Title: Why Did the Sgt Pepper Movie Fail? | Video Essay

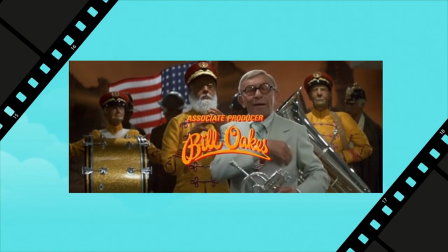735s
However, we never actually see them make dreams come true once in this movie.
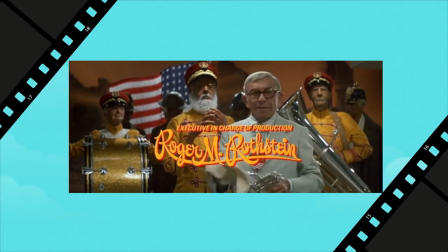742s
Considering this is actually set up,
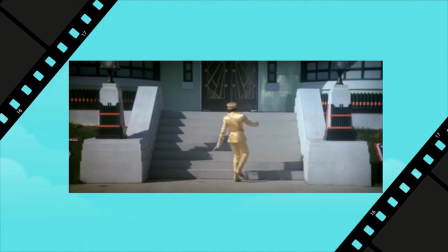745s
maybe that would be a better way of bringing back strawberry fields at the end rather than the weather vane that is just supposed to point towards happiness.
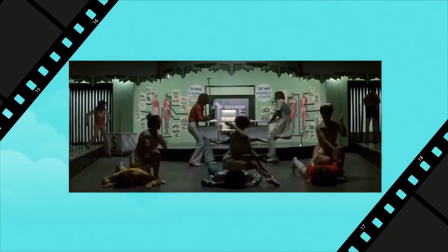752s
Furthermore, it would give Billy and the band something to actually do to change the course of their destiny,
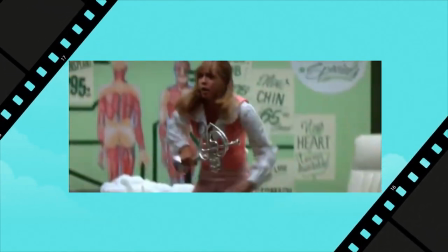758s
aside from getting into fights with Muppet hosts to collect MacGuffins that have no impact on the plot whatsoever.
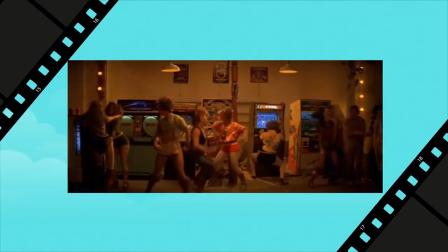766s
When the instruments are gone, Heartland is broken seedy and full of pinball machines for some reason, like some Sesame Street version of Back to the Future 2.
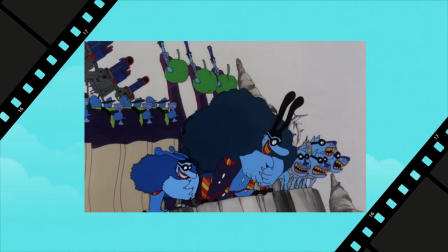776s
Admittedly there is a similar plot point in Yellow Submarine, but it made sense.
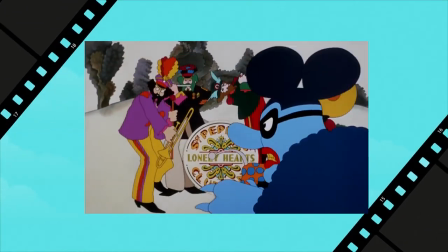783s
The blue meanies take it away. This is represented visually as colour and movement returns to the Pepperland and its citizens.
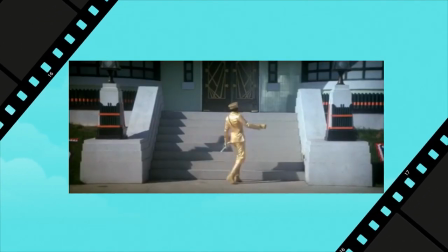792s
I'm not saying that everything needs to be explained when it comes to more fantastical elements, but it still needs to make some kind of sense to the viewer.
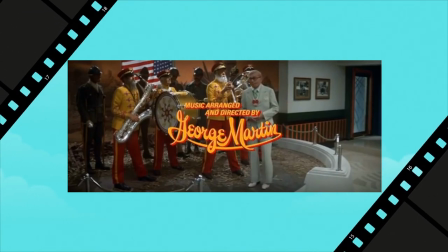801s
You can't clumsily exposit the abilities of these magical objects to the narration and then have them do something completely different.
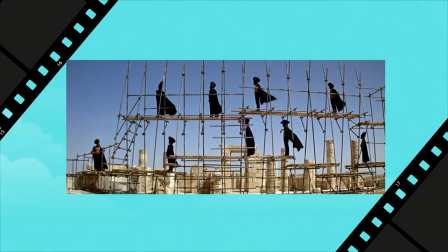810s
The reason Jesus Christ Superstar and Tommy worked without dialogue is that its songs were written with the purpose of telling that exact story.
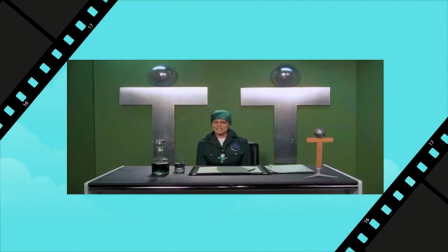820s
In fact, Tommy had several original songs and even altered lyrics from the original album to clarify the story further. Two whole songs are literally narration from an unseen narrator.
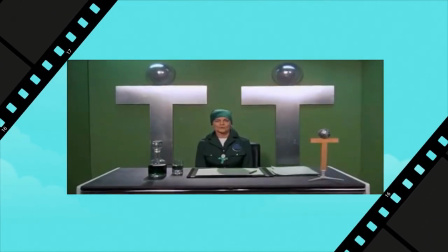833s
Although the 90s-stayed adaptation didn't include these extra songs or lyrics, It is written as a musical and has dialogue between the songs.
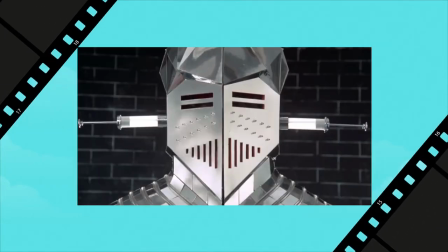843s
The film also successfully used visuals to tell the story. Once he is deaf, dumb and blind, he suffers from three traumas.
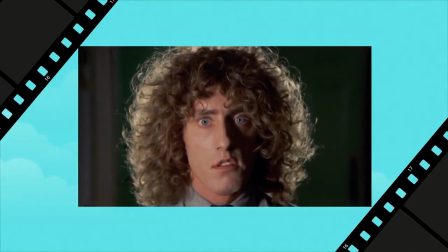852s
After each of these sequences, Tommy sees a reflection of himself in the colour of each scene – red, yellow and blue.
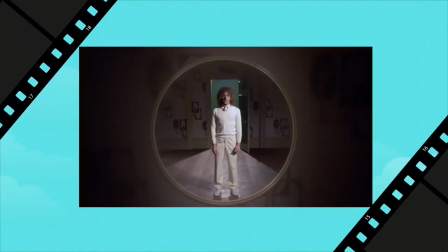861s
These finally come together as one white reflection that leads him to the pinball machine that becomes his claim to fame.
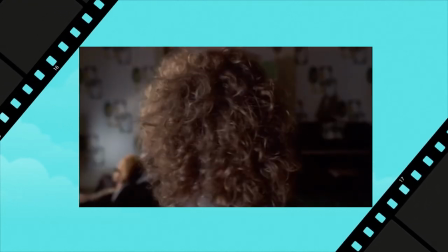868s
This makes these scenes feel like more than just episodes in his life, as we metaphorically see how they lead him to the escape of Pinball.
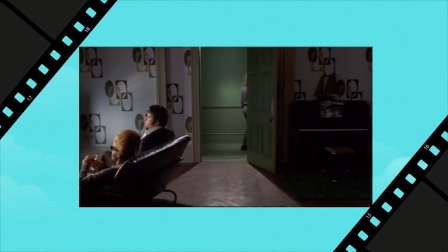877s
This also helps to make Tommy less passive as a protagonist,
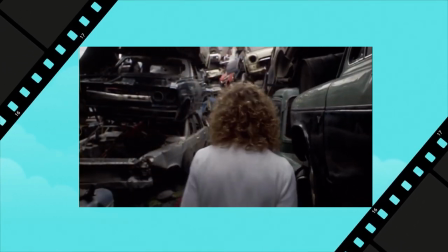881s
after watching several episodes of bad things happening to him that he cannot stop in any way.
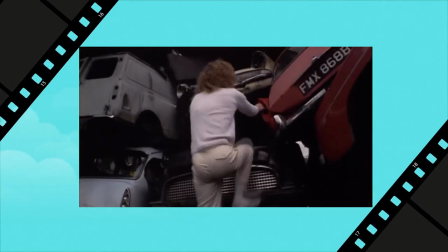887s
We don't need a narrator to explain this to us. The strength of the symbolism and visual storytelling do this for us.
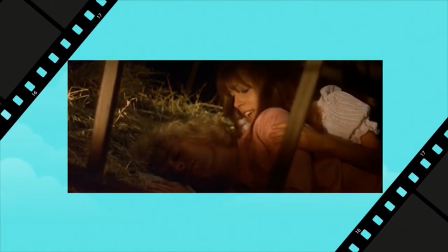896s
There are several songs in the Sgt Pepper movie that do make sense in the narrative, at least in theory.
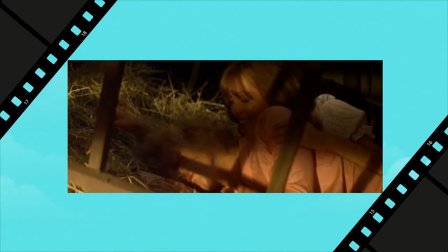903s
Strawberry singing Here Comes the Sun to Billy is suitable not just because she is waking up her lover, but when she sings It's Alright, she sings it with a hint of doubt.
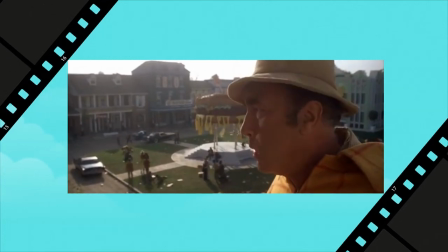913s
Me and Mr Mustard is a song describing a horrid, dirty old man, so making this an I Am song describing the villain is a great idea.
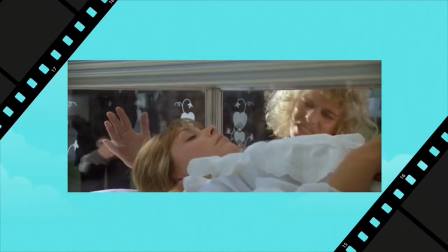922s
Golden Slumbers works perfectly as a fond farewell to a dead lover, as does The Long and Winding Road.
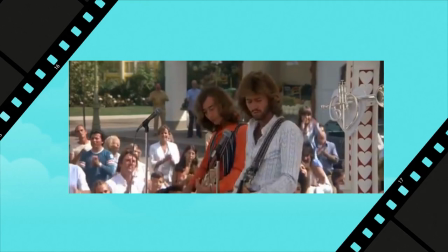930s
Sgt Peppers works as an introduction to the returning band,
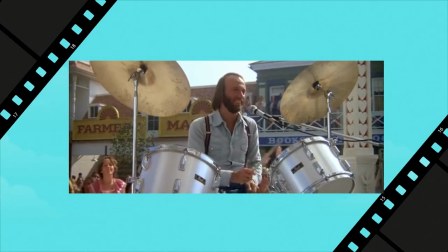934s
with the subsequent, with a little help from my friends, being an opportunity to establish the band's returnal bond.
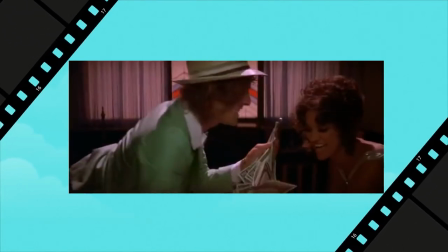941s
She's leaving home, just needs re-enacting. You Never Give Me Your Money works as a duet between a golds digger and her thieving boyfriend.
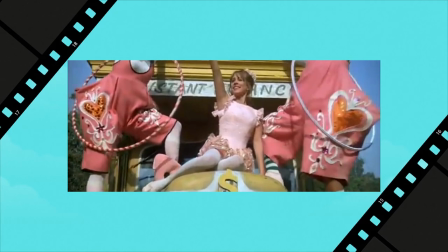950s
Being for the benefit of Mr Kite mostly works as the introduction to a charity event.
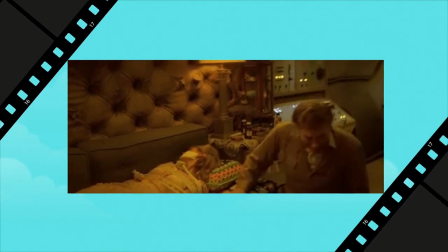955s
Including When I'm 64 as a creepy old man singing to the damsel in distress works despite the change in context.
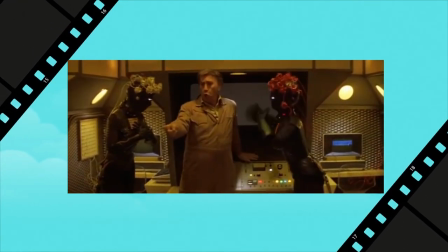963s
After all, that song was written as a satire of idealised northern domesticity.
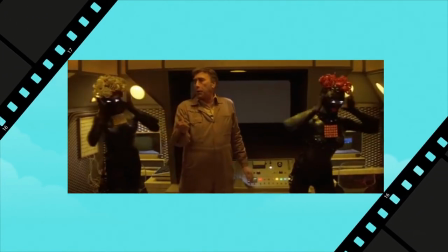968s
It's believable that this character would still have this old-fashioned idea of having a woman to knit sweaters for him.
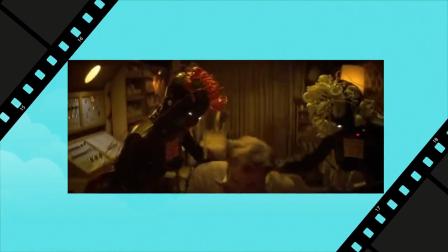977s
And those are really the only songs that properly work conceptually.